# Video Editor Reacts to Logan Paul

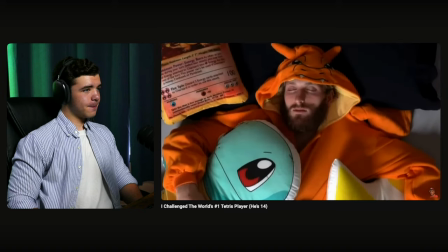Now, deep down, I'm a nerd at heart. I always have been. I've played on the Game Boy since I was just a wee lad.
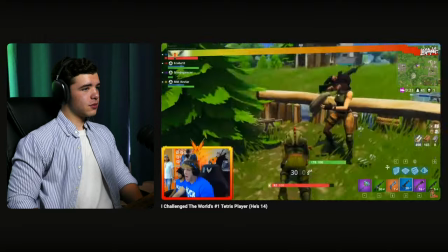I've done a ton with Game Boys. Pokemon, I even tried live streaming myself one time. I'm not gonna lie to you, streaming is exhausting.
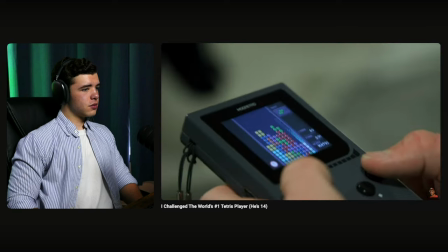I hated it, but one thing I've always loved was Tetris. I'm addicted to Tetris.
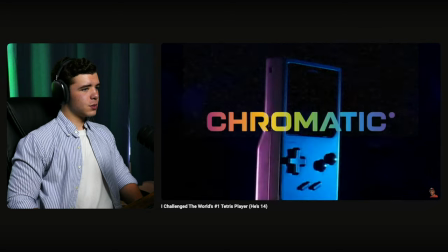With the emergence of a new, modern-day Game Boy called the Chromatic, the nostalgia and excitement lit up every fiber of my being. This.
Okay, so we got a transition there.
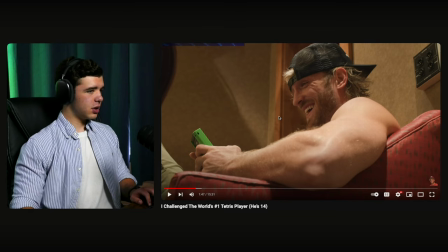So you got these little pixel, pixely screen type of style,
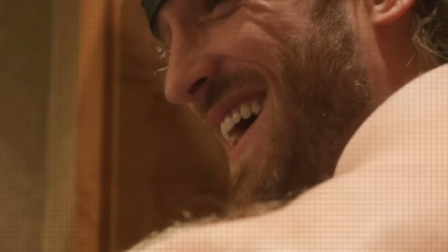pixelated retro fading in here before it transitions into his actual character being a retro. And then it kind of comes in as blocks, which makes sense. That's what a lot of the transitions are going to be because that's the style. So yeah,
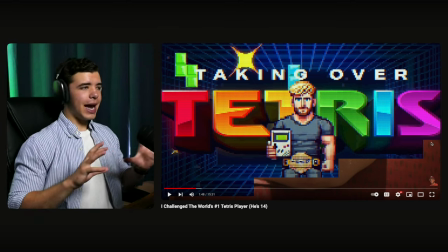there's not a lot of out-of-pocket or out-of-place stuff that's happened that doesn't flow well with the video. So far, everything has stuck to its purpose in the style.
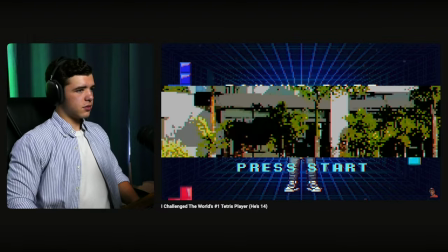This was my opportunity. A mini documentary that profiles me preparing to face off.
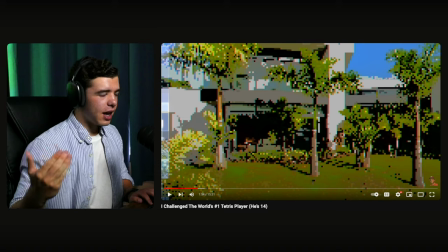Okay. I know exactly. I know exactly how that happened. In editor, I'm sure there's a effect called Pixelate. It's what you use to sensor things if you need to. So it's put over this profile.
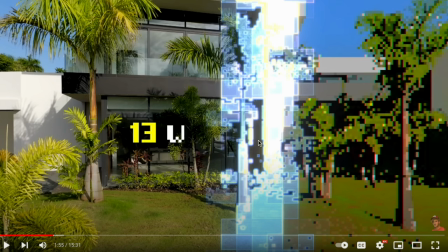And this I have used before from Envato Elements. You can get it from a lot of other, it's probably in other asset places. But it's an overlay type style and it's kind of just masked
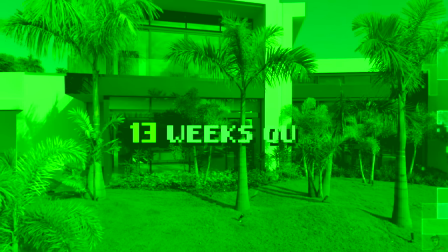to go across whenever this goes across. I don't know how else I should explain that. but pretty unique way
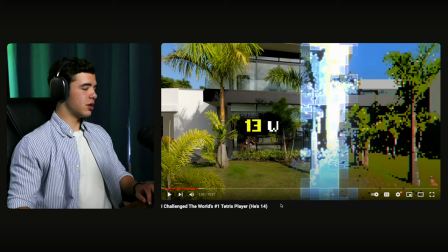to kind of transition into the the scene for a second there i was like
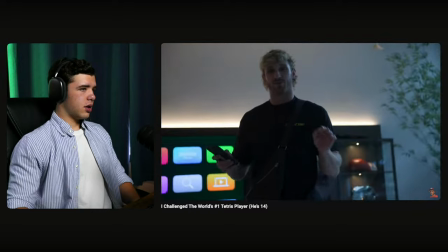but makes sense it was me preparing to face off against 13 year old world tetris champion blue scooty i just don't know if you stand a
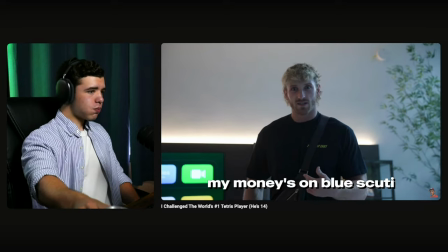chance to be honest if i stand a chance my money's on my own fiance people that win these
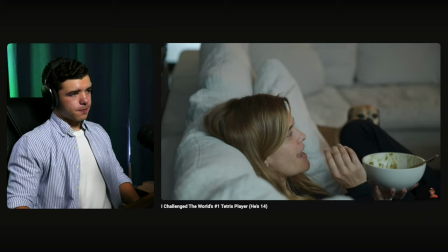type of competitions babe dedicate their lives i am Dedicating my life.
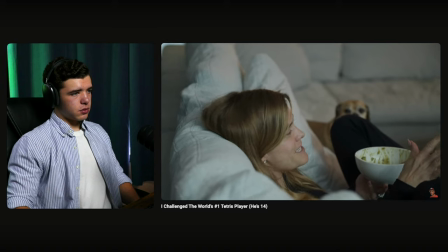Scooty, Scooty, Blooty. All he does is play Tetris all day. Kid is built for Tetris.
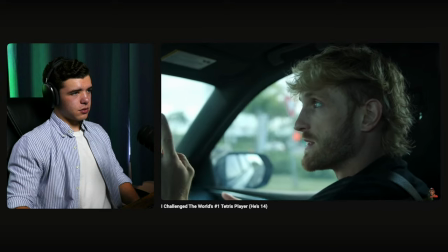When I was 13 years old I was one of the top 100 Tetris players in the world on TetrisFriends.com.
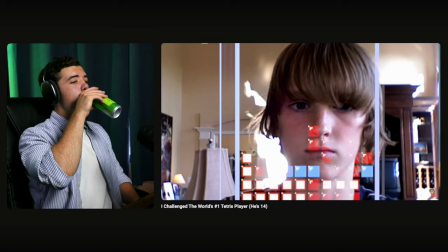Logan used to play Tetris for hours. In school We'd be in the computer lab, Tetris.
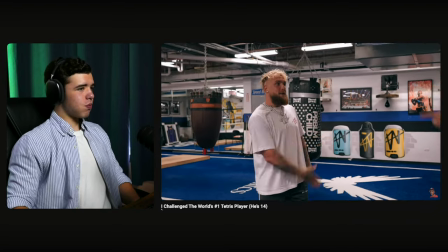Go home, Tetris. Bro, you've been playing since we were like 10 years old. I will go to sleep and all I would think about and dream about were the shapes.
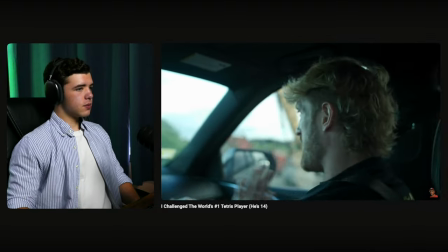Dropping shapes, storing shapes, flipping shapes, the perfect match, bro. What's this theme we're going to?
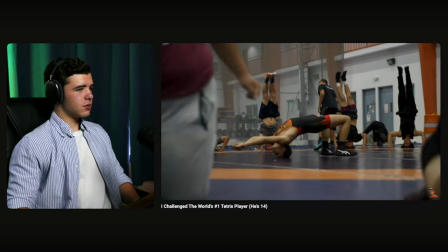We met with the Olympic Committee of Puerto Rico Wrestling, and I basically said, how can I get involved?
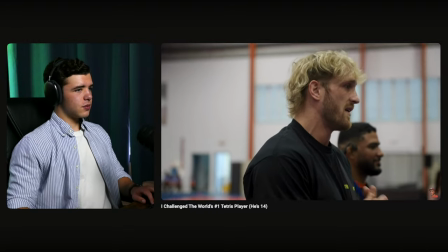How can I help? If you can survive wrestling, you can survive anything. It's a sport that instills confidence in oneself.
The music has significantly changed into more of an ambient style
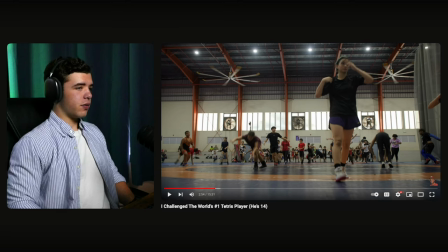to go behind it for the purpose of what's happening. It's more of an explanation of how everything came about.
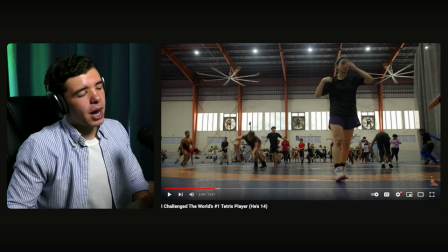Throughout the video, here and there, you'll see captions pop up and I've mentioned this before, but a lot of the times you'll put up captions, especially if it's this pace, a little bit slower, just so the viewer kind of has something to read and it catches their attention more throughout.
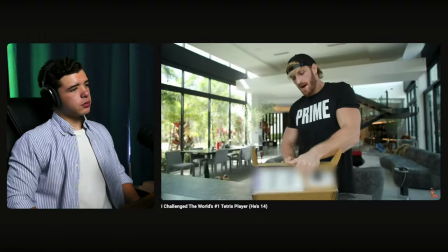Pretty excited about this package. This is a mod retro chromatic prototype. Whoa!
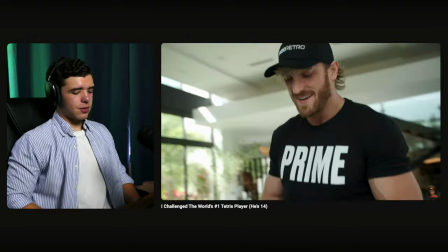So immediately I f***ed.
See there, I don't know, it might have been cool if they played off the pixeling style and pixelated this instead of blurring it out,
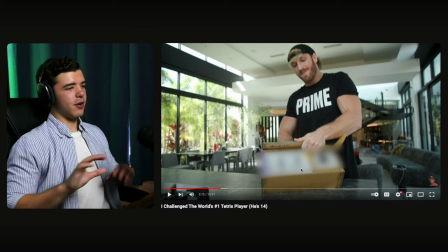because those are two different ways to kind of cover something up. And this is what I was talking about as far as censoring stuff. If this was pixelated, that would have been a small, subtle thing, but it would have fit the video.
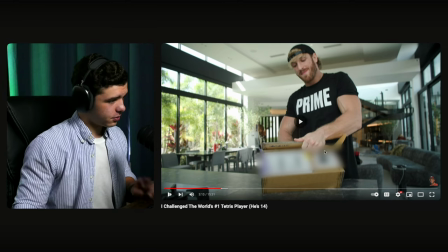That would have been sick.
Matic prototype. Whoa!